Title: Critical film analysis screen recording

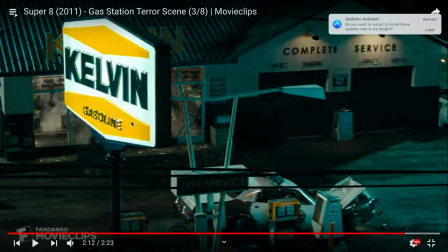502s
so um this is a great attack clip
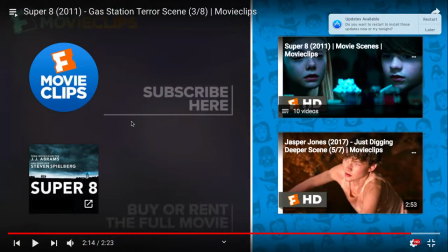507s
there we go these this is um great cuts for the attack uh on the cashier like at first when he there's this big zoom in we'll go back to it on his face to show the pure terror
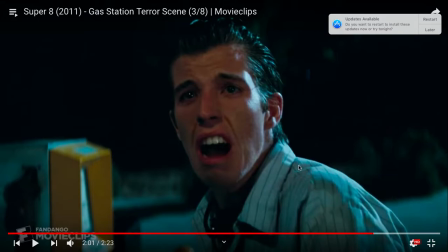521s
I mean, yeah, it shows pure terror on his face. I mean, you don't see the creature, but you know it's huge and it's about to kill him. I think the emotion, like the raw motion, it's very good acting as well, but the raw motion was very good in that.
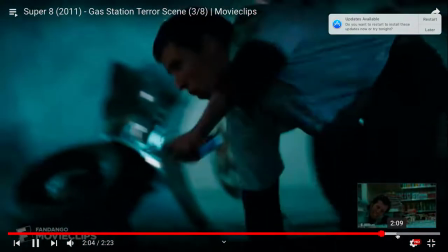533s
And then he cuts back to here. It's great because the creature doesn't reveal.
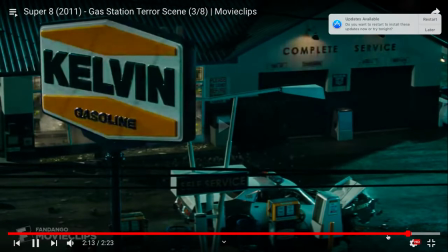539s
And then at the end, right here, I thought this was one of the smartest things,
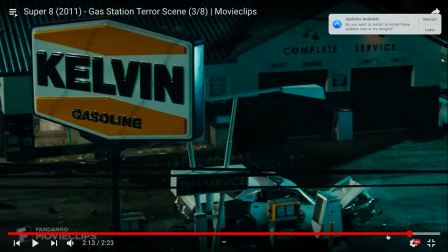543s
is he uses this kind of like banner that says Kelvin Gasoline to block out, to keep the mystery of the creature so you don't see it, which is, I think, really brilliant.
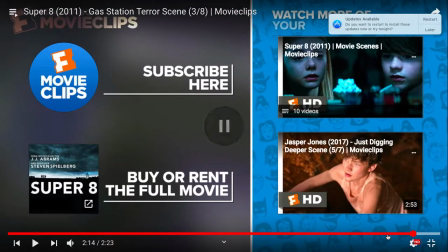556s
That's the end of the scene. I think this scene, since it seemed like maybe to the naked eye, like a typical horror science movie, like killing or fiction movie attack, but Abrams uses, I think Abrams uses his different techniques and experience to really enhance the suspense out of it,
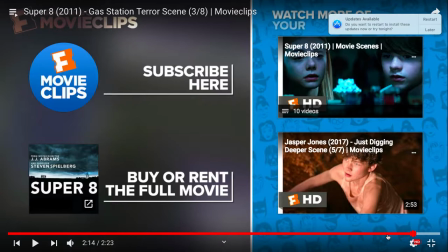572s
and use techniques that also display underlying messages, like the flickering lights, which I thought was brilliant the combination of suspense and the underlying messages is why I chose deeper diving in the scene thank you